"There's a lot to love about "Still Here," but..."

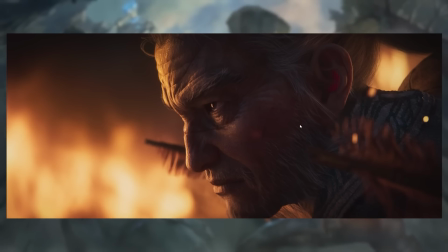[53:10]
Like, what happened to part him from his blade? When that's one of the very important parts of him and his identity is his sword, and like his relationship to his martial art and his craft and like and all of that.
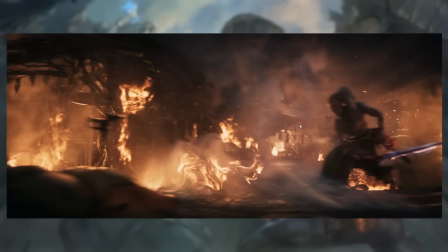[53:23]
Like, where did that all go? Which is where I wish this thing would have had more setup.
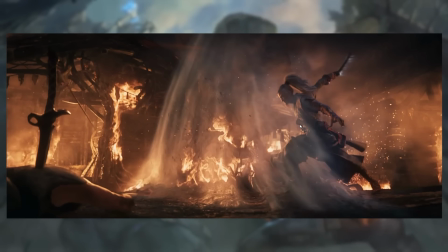[53:30]
No, leave that for the criticism section. Whatever. Wind wall, cool as shit.
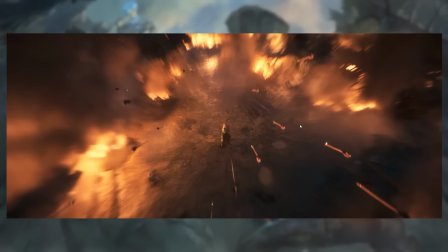[53:35]
And it establishes something interesting for later. Like, because we get this barrage of arrows coming in on the order of the commander,
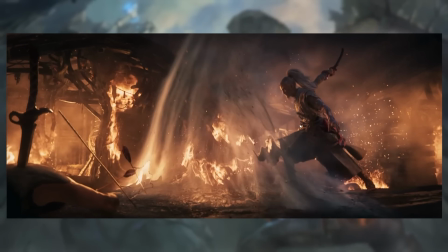[53:43]
and Yasuo just kind of goes, nope, that doesn't work on me, because I'm Yasuo, and fuck you.
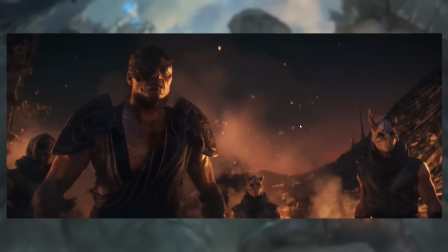[53:48]
And the moment he displays his wind powers, like, this guy seems to know what's up, right? Like, this guy's like, oh, fuck, it's one of the fucking wind school people.
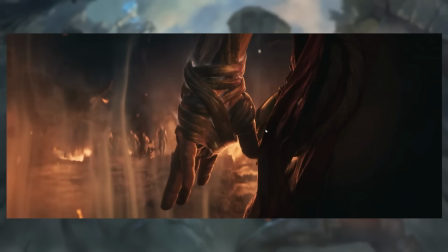[53:57]
Shit, okay, bye! Like, he instantly knows, I don't want to be here.
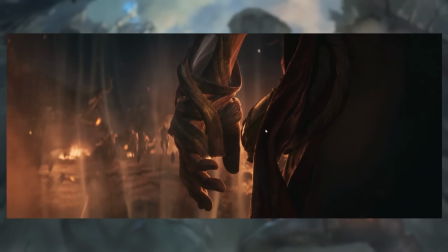[54:02]
I've heard stories about this shit. I need to get the fuck out of here. And we get this visual storytelling where, like,
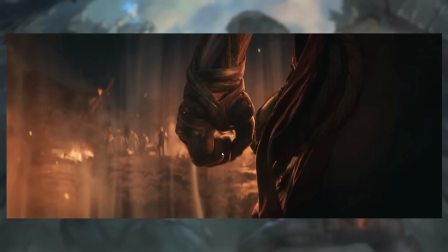[54:07]
this bandage that Yasuo is wearing on his arm, as he unclenches and the wind begins to flow,
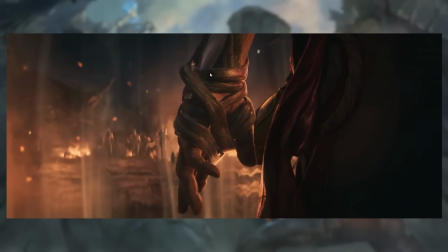[54:13]
it begins to push the bandage off of him, right?
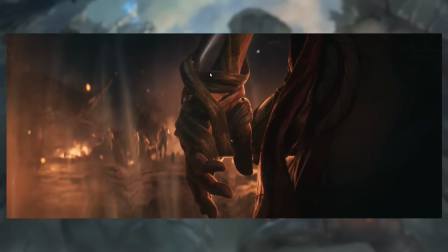[54:16]
Which, again, this is a thing of, like, I'm sort of reading too far into it, I think, because he's using a bandage to cover himself up here, right? So he's covering up his wind power, he's covering up, like, his mastery of this old martial arts. That seems to be the idea, because the skin bio of the old man Yasuo skin,
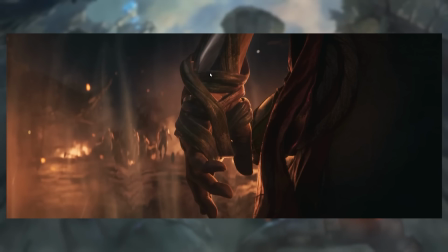[54:35]
which looks substantially more spectacular than this version of him, says that this is a version of Yasuo who's, like, at the end of his life, when he's very old, he spent most of his life wandering just in guilt and shame and sort of denying his past, denying who he is.
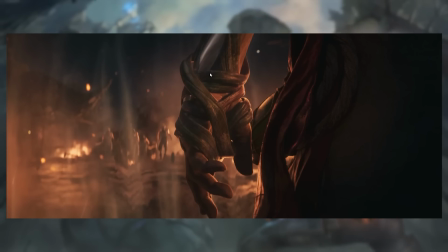[54:51]
And so this would be the moment of him, like, taking off these coverings, all of these things that hide him, in the same way that his hat was used to hide his identity.
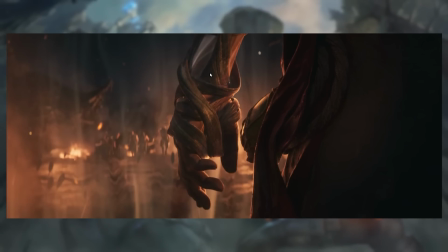[54:59]
Now this part of him is being shed as well. Like, his identity is no longer being hidden. It's pushing its way out from inside of him, and he's stepping into himself, kind of thing.
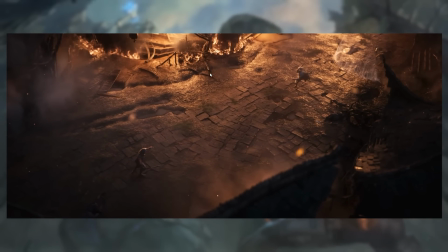[55:07]
It's like a moment of self-realization, self-actualization. I think that's what it's meant to be, but bandages usually are also about wounds, right?
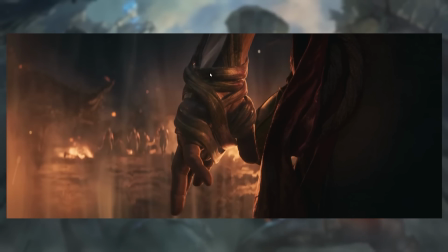[55:15]
Like, so the bandage is coming off because he doesn't need it to help him with an old wound anymore.
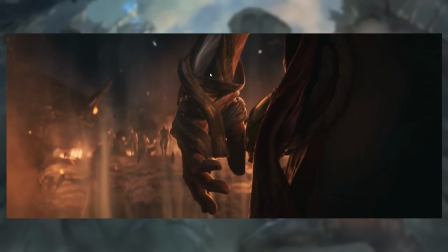[55:23]
Like, if the wound is emotional, then it's because he's like, oh,
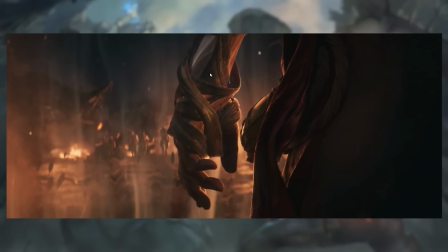[55:27]
I'm going to accept my guilt and step back into being who I am, kind of thing.
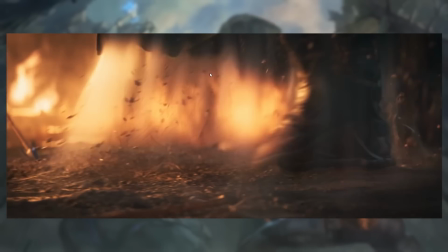[55:33]
And that would be a story that makes sense for Yasuo. The problem is that it's a story that's already been told about like 12 or 15 times.
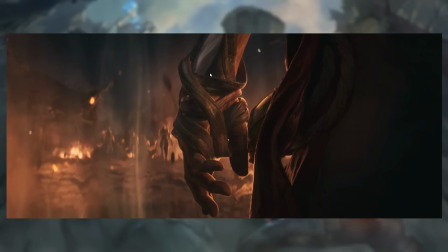[55:40]
Like, it seems to be the only story that Riot knows how to tell about Yasuo, is like how he finally forgives himself. He's done it in the cinematic with Yone. He has done it in the fucking Ruined King game.
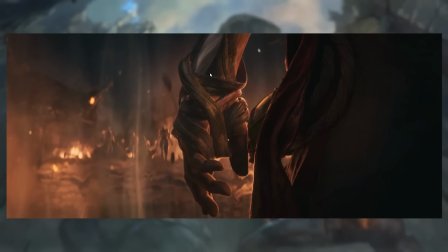[55:52]
They sort of implied that his like, him taking on Talia as a pupil was part of him, like, sort of learning to forgive himself. And now we have this thing where, oh, look, it's old man Yasuo with all of his guilt and shame learning to forgive himself. And it's like, maybe we could have a different story about Yasuo at some point, right?
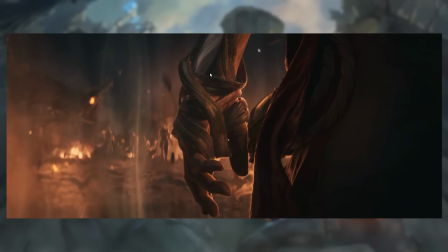[56:11]
It's a good story. It's very hype. But maybe we could also tell other stories about him.
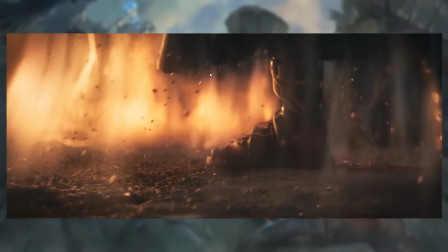[56:16]
I'm just saying. Anyway, Wind Wall. I love the little detail that the Wind Wall doesn't stop anything except projectiles.
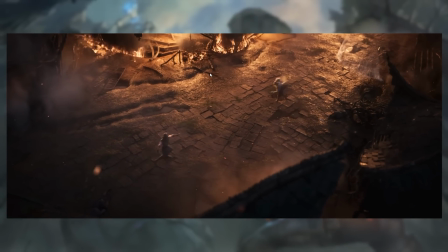[56:22]
That's just a nice little thing. And vulnerability once again.
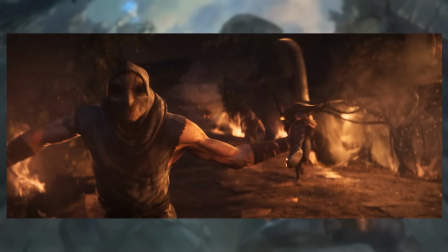[56:27]
Like I said, this thing is not about an unstoppable superhero, like easily conquering all challenges laid before him.
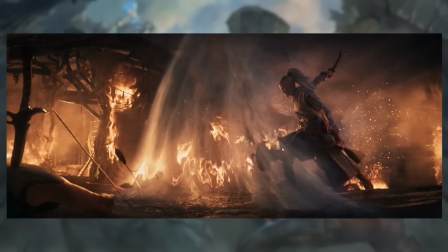[56:35]
This is an old man's last stand, right? So now having embraced his powers, his skills, his abilities, like sort of found himself again,
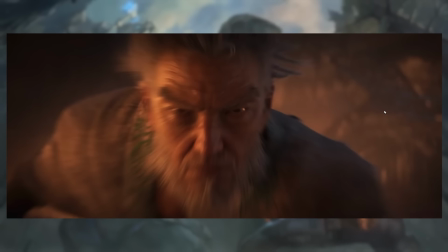[56:44]
now he's able to dispatch the goons, right? Like, now he's able to deal with those guys.
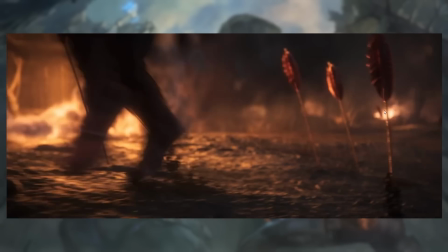[56:49]
Boom. There's, like, tap him with a sword. They fall over, apparently unwounded.
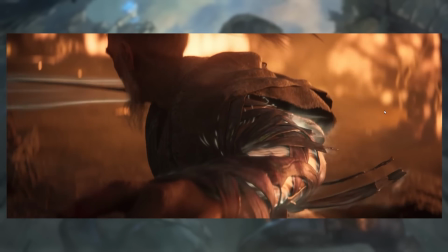[56:54]
We'll talk about that later. And, like, as he keeps going,
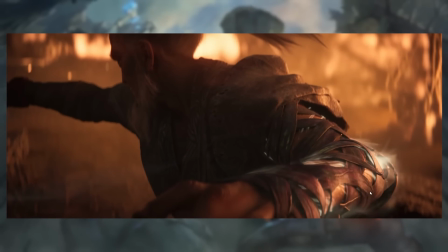[56:59]
more and more, like, the bandages get shattered and cut open, and, like, more and more of himself comes out, right?
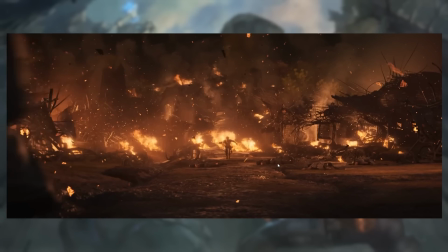[57:08]
Like, this is this moment of self-actualization where he's embracing that which is below the surface of himself.
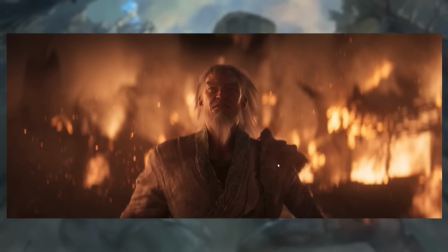[57:15]
Chases the bandit guy to the end of the village. Big barrage of arrows.